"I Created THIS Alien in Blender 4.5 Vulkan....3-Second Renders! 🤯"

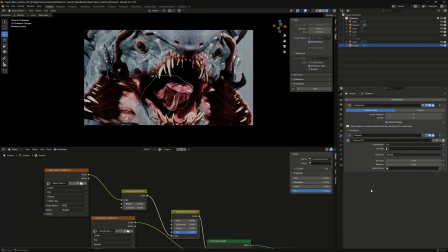(8:14)
It often takes a lot of trial and error, but finding that perfect balance is what gives the works its final impact.
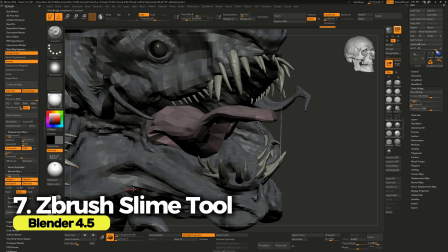(8:21)
So at this stage, the character looks solid, but also a little too static.
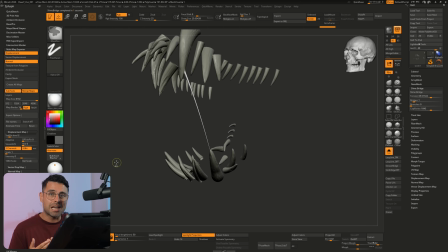(8:26)
I'm going to give you one trick. To give it more life, I went back to Zbrush and created slime using the slime bridge.
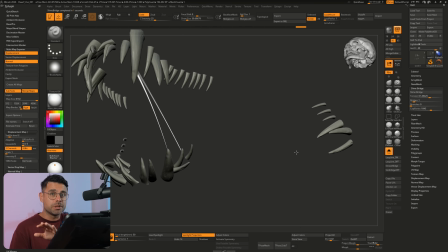(8:32)
This tool is great. You just mask two parts of a mesh, and with a few parameters like tension, bridge, and branches, it generates slimy connective tissues.
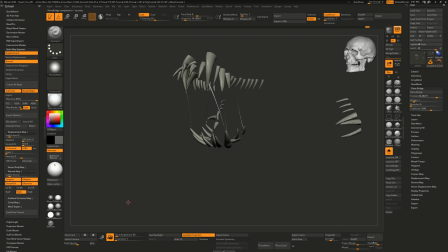(8:41)
By tweaking these values, you can control how thick or stretched the slime looks, where it feels more like sticky saliva or a heavy dripping go.
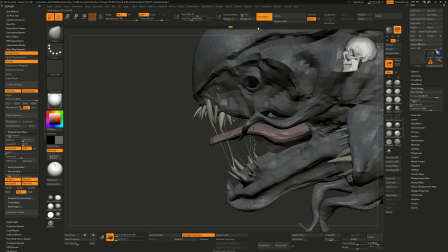(8:50)
Adding this kind of element not only makes the model look more alive, but also pushes the presentation into something more visceral and unsettling.
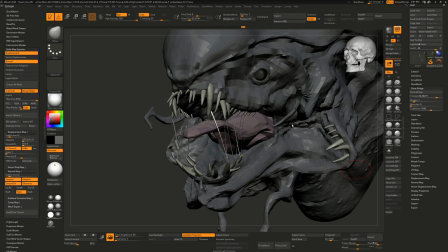(8:58)
Exactly what I wanted for this alien form.
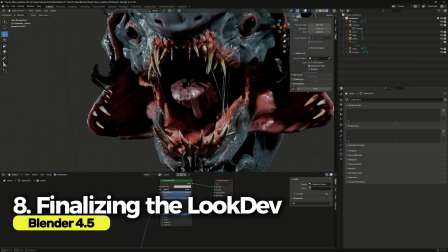(9:01)
I imported the slime mesh back into Blender, and in the shading editor, I set the transmission values close to 1, and lowered the roughness to near 0.
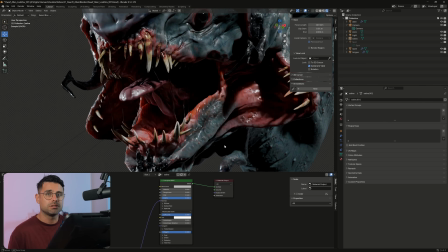(9:10)
That gave it the translucent glossy effect I was looking for. With those adjustments, the character finally started to feel alive.
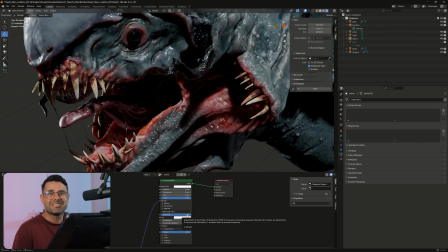(9:16)
Grotesque, but alive, which was exactly my goal.
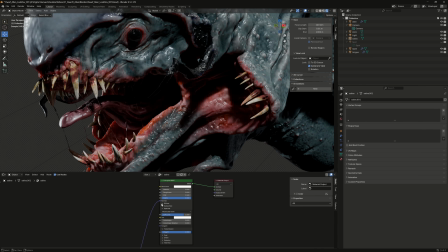(9:20)
After that, I spent the next 10 minutes fully focused on the look dev, carefully adjusting each shader of the alien. This stage is all about refinement, tweaking roughness, balancing the specular response,
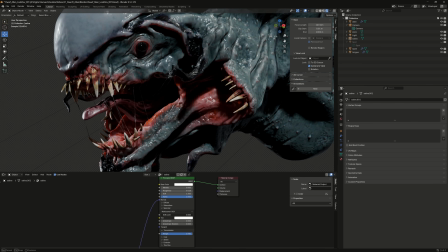(9:31)
and making sure that the subsurface scattering feels naturally across different areas of the model. It's a slow, iterative process, but refinement is key. Every small adjustment adds up, and those subtle changes are what takes the character from just looking decent to feel believable and alive.
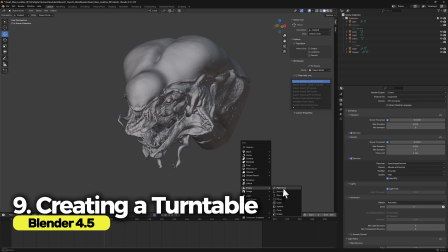(9:48)
The next step was to set up a camera rotation around the alien.
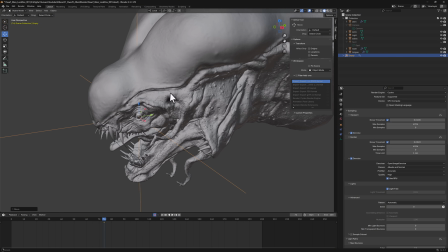(9:52)
To do this, I created a locator and positioned it right on the alien's eyes, so the pivot would stay centered on its face.
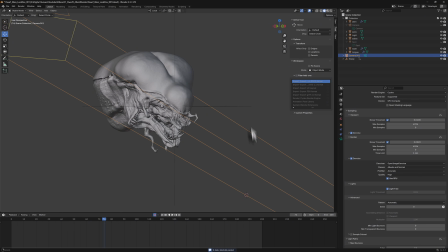(10:01)
Then I duplicated my current camera and parented to the locator. The process is pretty simple. First, just select the camera. Then select the locator and press Ctrl P and choosing object.
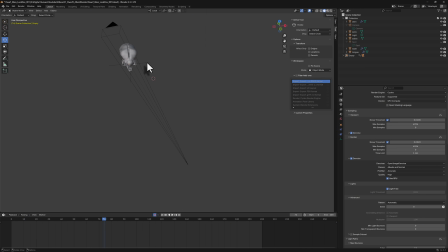(10:13)
Once that's done, the setup is complete. Now, whenever you rotate the locator, the camera will automatically follow, orbiting perfectly around the character.
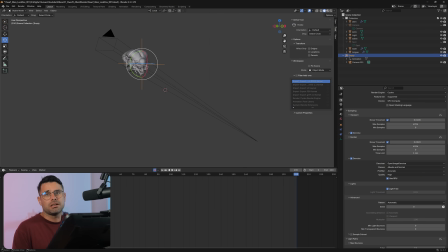(10:20)
It's a very simple and effective setup, basically how you create a turntable in Blender or any other software.
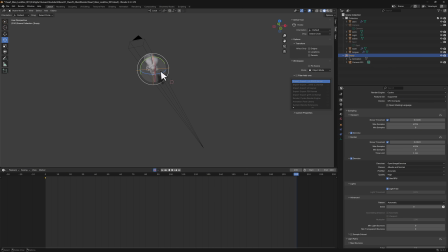(10:26)
Now we're moving into the animation itself. Creating an animation in Blender is actually quite straightforward. First, make sure that you set the correct frame range on the timeline. Then activate auto keyframe, so Blender will automatically record my changes.
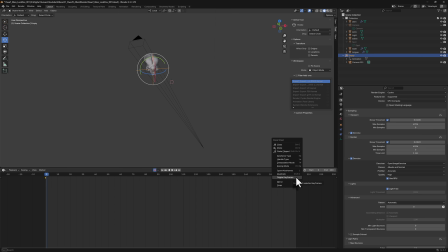(10:39)
With that enabled, I create the keyframes of both the start and the end of the animation. One important detail is to switch the curves to linear mode. This way the animation plays at constant speed without that strange acceleration or slows down.
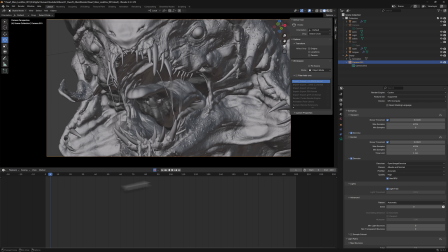(10:51)
With everything set up, the rotation looked good, but I quickly noticed a problem. By the end of the sequence, the alien was drifting out of the frame.
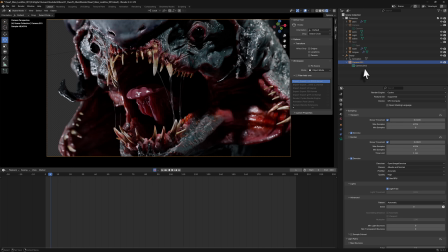(10:59)
So I needed to fix that. At first it looked like a small issue, but if you ever work on a character's turntables, you know that framing is everything.
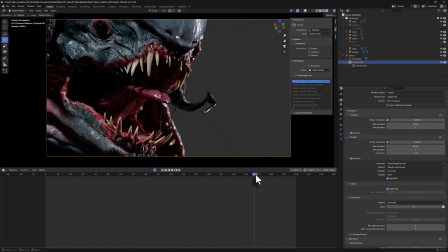(11:06)
If the subject drifts out of the view, the whole presentation feels broken. The good thing is that the solution turned out to be quite simple once I thought it through.
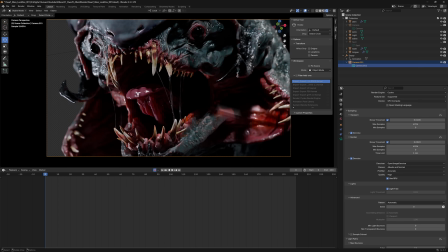(11:14)
The first thing I did was switching to shading mode, which allowed me to see the shot exactly as it would appear in the final render. At frame 0, I framed the camera transformations. Did lock the starting shot exactly where I wanted to be.
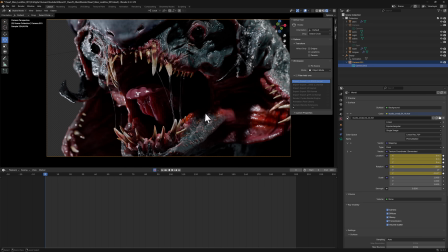(11:27)
Then I jumped back into the viewport mode and began adjusting the camera local value by nudging it slightly from its original placement.
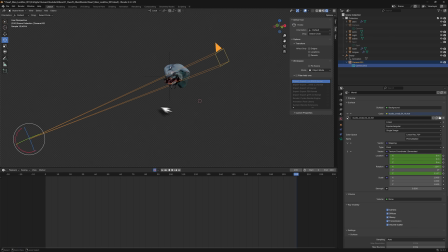(11:34)
I was able to reframe the alien so that by the end of the rotation, more of the character stayed visible within the shot. It gave me much better, cleaner, and more professional result. But this introduced a new problem. Because the camera was no longer in its original position, the depth of field started to feel off.
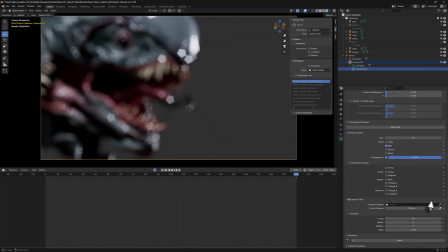(11:52)
To fix it, I jumped back into the camera settings, enabled depth of field, and set the focus to the original locator. By doing this, the camera always stayed locked on the alien's eyes.
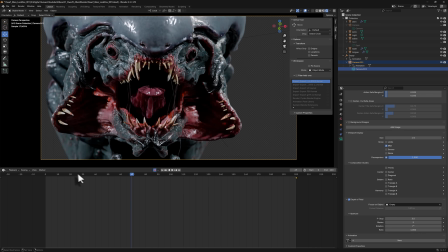(12:03)
It was a very cool trick because no matter how I move or adjust the camera, the focus remained exactly where it needed to be.
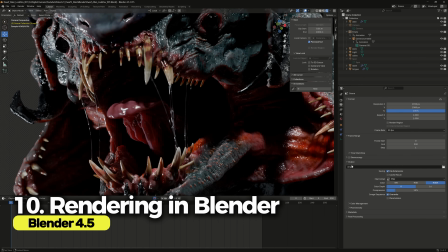(12:10)
First, make sure you choose the right file format. In this case, PNG or TIFF works perfectly.
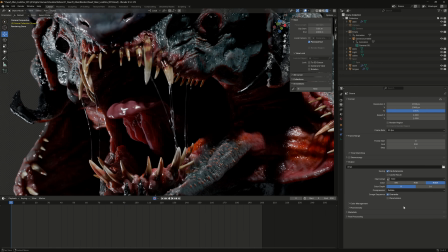(12:17)
Then select your output path. For compression, I like to set it to none, so I keep the best quality.